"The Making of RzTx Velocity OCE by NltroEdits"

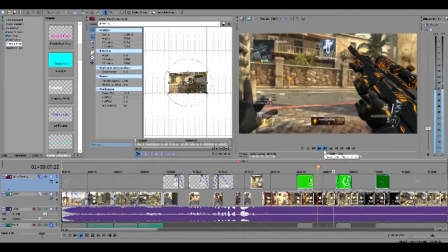All the stuns, all the freezes to match up with the song. A couple targets, couple just green screen things.
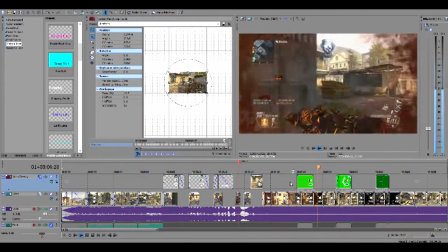The way I find these, by the way, is I just look them up online. And if we take off, these are a color keeler, and what that basically is, it's a green screen remover.
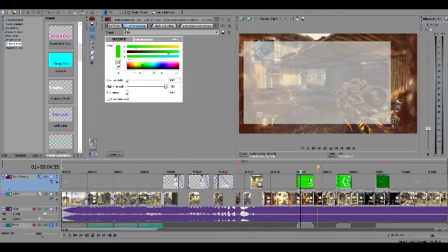So if we take this away, oh, that's kind of weird. Oh, it's because it's black and white.
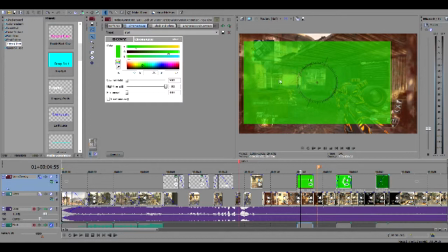But if we take all that away, this shows that, oh, we had to take this away, sorry I swelled.
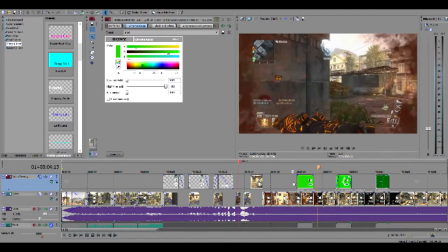But if you take that all away, this is basically just what it looks like.
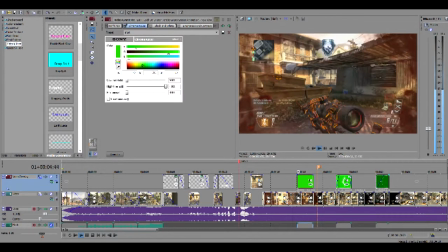And then if we add the color keeler, and then the flash, I don't even know what half these things do.
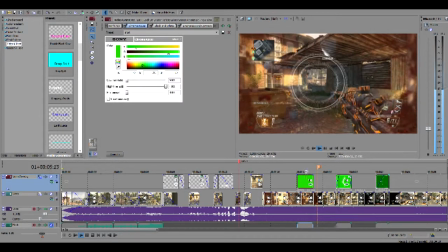I think this, oh yeah, it makes it white instead here. And the reason I did that is because the black, from my point of view, wasn't standing out.
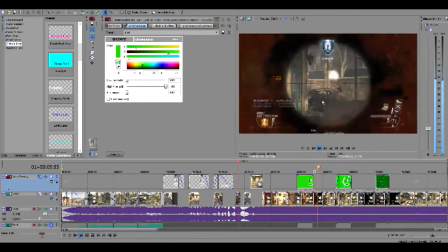So I added these couple features to make it to, yeah.
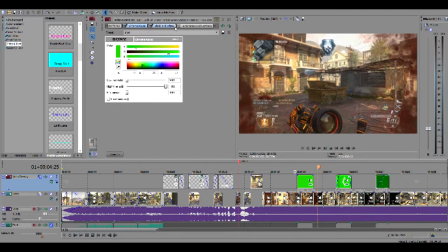So it was originally black here, which didn't stand out too much. So I usually like to make them white, just so they stand out more.
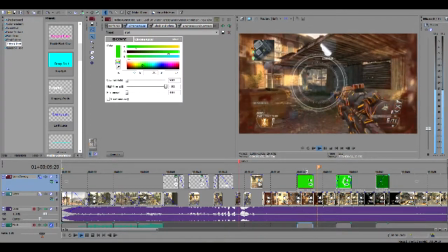And that was the idea behind that.
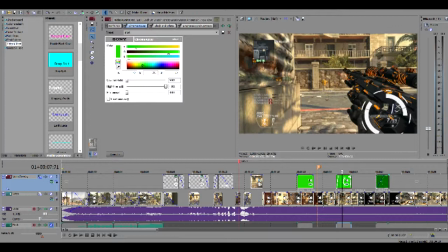But then we moved to here, and yeah, these are all like simple crop things.
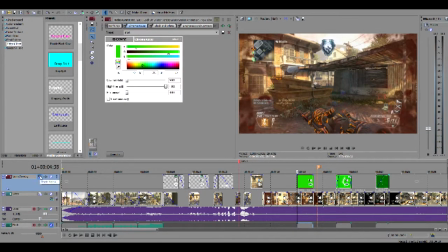All you gotta do is go over to here to track motion,
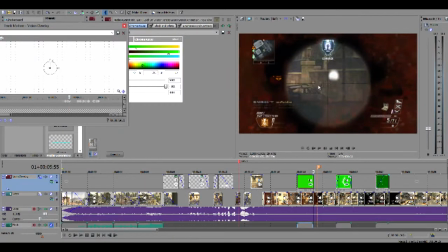and you can just simply adjust where the image is, practically just frame by frame of where this guy is.
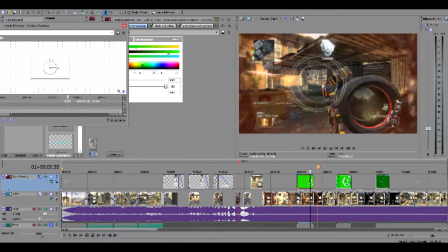If you look, I just carefully, whenever the guy moved a little bit, I tried to keep it as centered as possible.
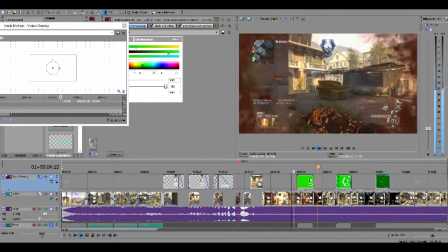And since you only see it for a couple seconds,
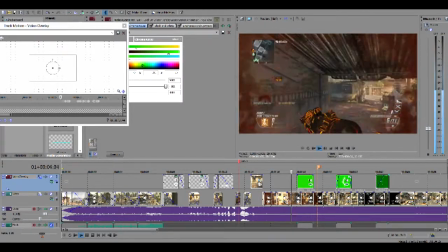you can't really tell that it's not super accurate, but it's pretty close, so it looks fine.
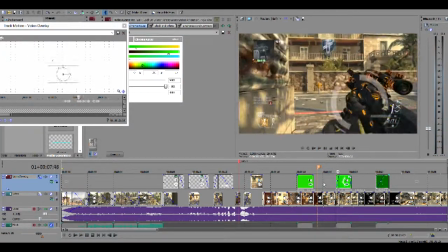And the idea with over here was where this was kind of just following the clip.
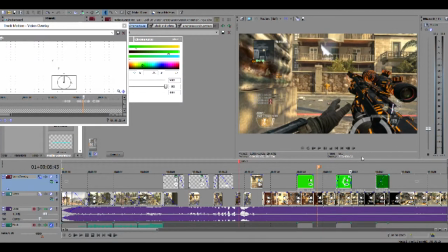This wasn't actually, I wasn't really that committed, I'll just say, with this one, just because, as you see, it's not perfectly lined up as it probably should be.
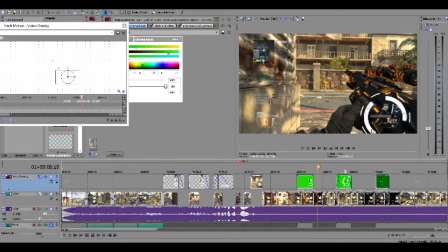But I just thought it looked better and was kind of lazy at the time. And I just left it like that.
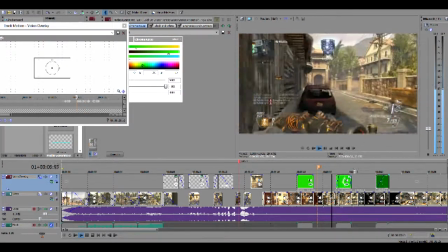And then, so yeah, then we have these two cuts just to follow with the music, which is usually like I do.
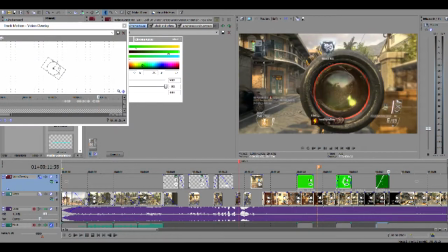And then we add another target right here, also found online. I just looked on YouTube, green screen targets.
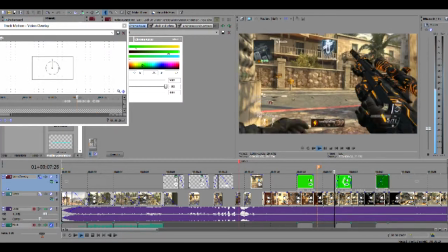It's that easy to find all of these effects. Anything green screen, like you can just add simple like that.
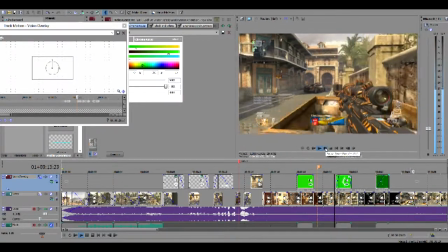Like there's gun bullets, there's lots of stuff you can do. But yeah.
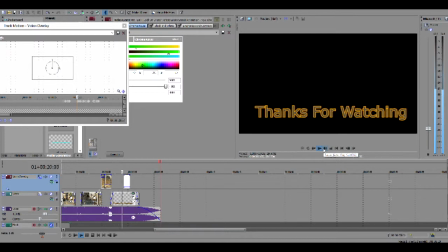And then we did darkness, and here's the text for thanks for watching. So yeah, this was the first part off here, but obviously I wasn't happy about that, and I usually do these in stages.
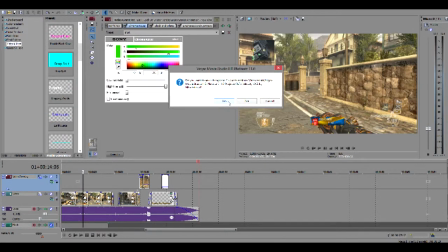So we're going to move on to the next part. That's actually not saved, because I'm probably messed something up.
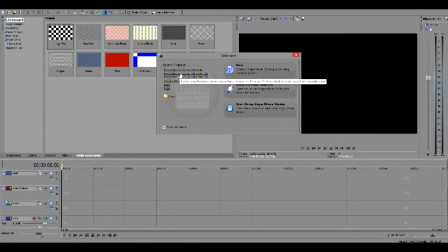And then we go to the 2.0 version. That sounds kind of weird.
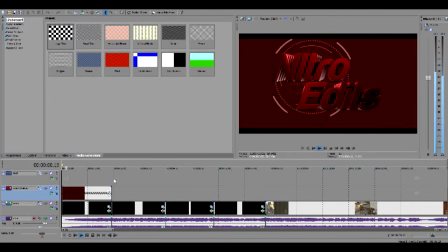Where we added the intro. That was kind of more last thing.
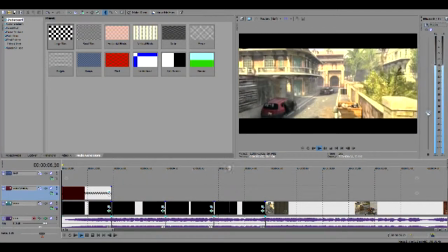I was not too quiet actually. Probably might be.
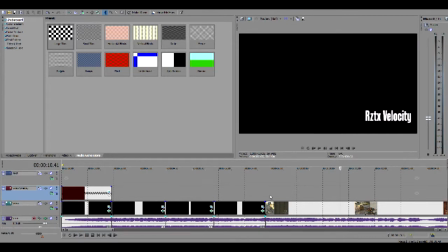Yeah, then we added, cause these words were lagging before. This was also nice, just cause this is a lot more smoother now. Where before it was more choppy.
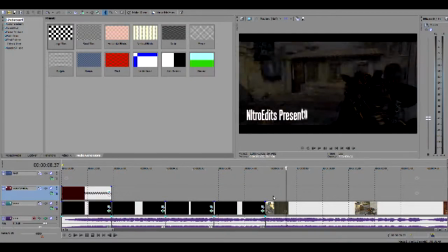I don't know why it wasn't here, but it was before, and it's just a lot more choppy. But here it's all smooth again. And I usually just cut the scenes where they are.
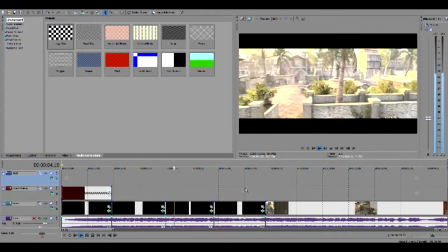So once again, these are cut just right as the cinematics. And I add the zoom crop things here.
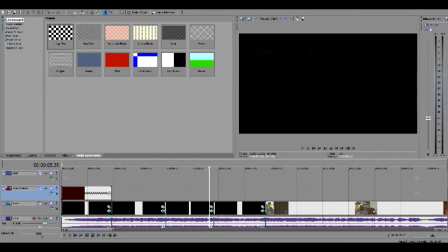These are actually very, very simple. I just have just like one crop thing here.
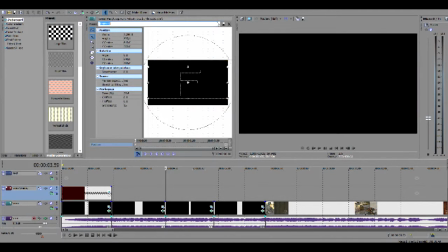So anything cinematic, I have gone to this cinematic SID zoom, which is basically not quite as zoomful as the clip zoom.